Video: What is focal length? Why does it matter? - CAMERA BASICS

Recently I've seen a lot of videos on Instagram Reels and on TikTok and on YouTube Shorts that claim to explain focal length, and they all look a little bit like this.
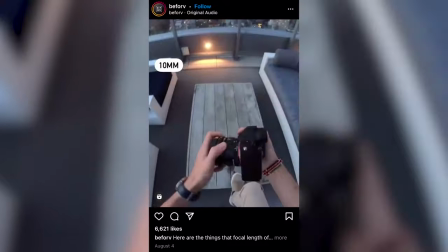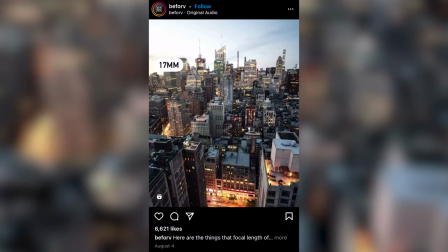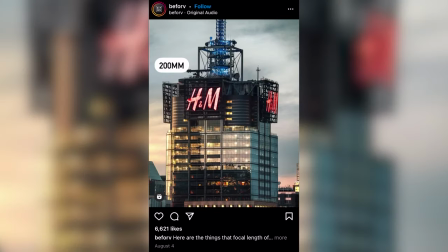Technically what these videos show is not wrong, but there's a lot more to focal length that you should understand. Although focal length does compress the size of your frame, which most people know as zooming, focal length is mostly about compressing the distance between your subject and your background. This compression can have a huge effect on the feeling and the tone of the video. To better explain this, I got my dad to sit here and model some close-ups for me.
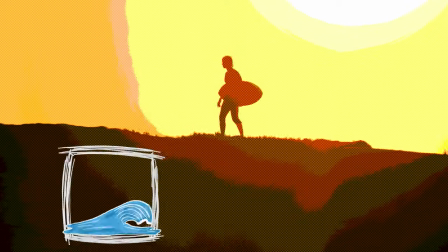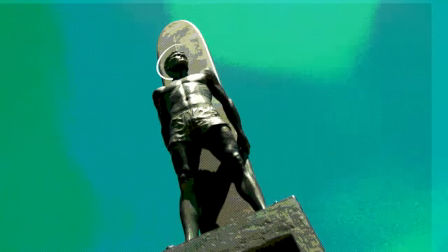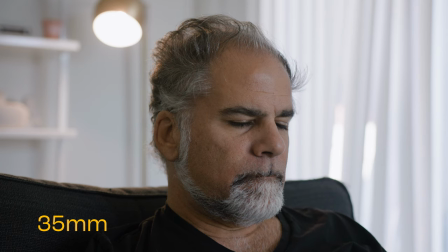64s
Let's start with 35 millimeters. This is a focal length on the narrow end of what is still considered wide-angle. Personally, this is one of my favorite focal lengths. It looks extremely natural and is super versatile. It has enough background separation to make some really nice bokeh and to make your subject pop,
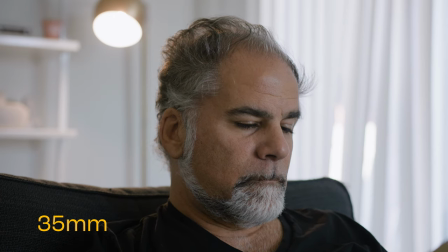80s
but it also allows enough information from the background into the frame to let your audience know where they are. If we go wider, say to 18 millimeters, this is now considered ultra-wide.
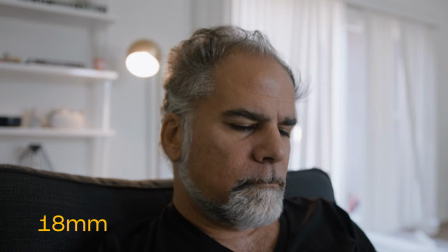94s
Ultra-wide lenses are generally considered from 18 millimeters to 24 millimeters. These obviously allow much more information from the background into the frame. On close-ups, ultra-wide lenses stretch everything out and sort of distort facial features.
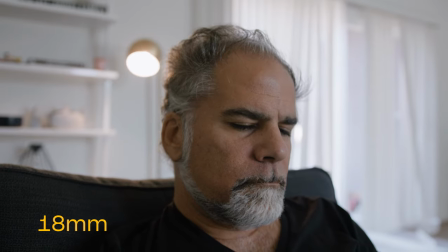109s
This makes them really popular for use in scenes where our character is having like psychological breakdown or is just generally tense and uneasy.
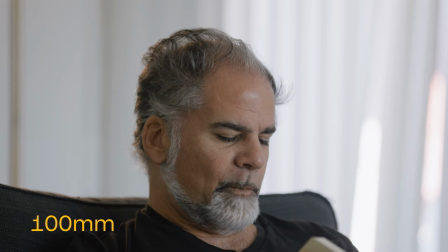117s
On the other end of focal lengths we have telephoto lenses. These are generally considered to be 70 millimeters and up.
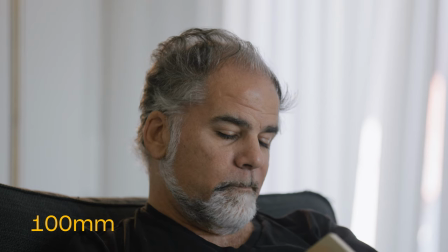126s
These lenses create the most intense separation between your subject and your background. In a close-up this gives the idea that a character is stuck or can't move. It also lets the audience really focus on facial expressions, so in a moment of realization or decision this is a great choice. Of course, it's important to understand that these examples aren't rules. Focal length is a creative choice which can have many different effects on your image. For example, all the effects that I went through in this video are only related to close-ups, so these same focal lengths in a different type of shot can have a very different effect on the tone. So if you liked this video, let me know in the comments down below and I'll be sure to cover different aspects of focal lengths as well as any other questions you might have on anything filmmaking or photography related. I hope you guys learned something new in this video and I hope you enjoyed it. If you did, make sure to leave a like and a comment so you can catch future videos. See you next time.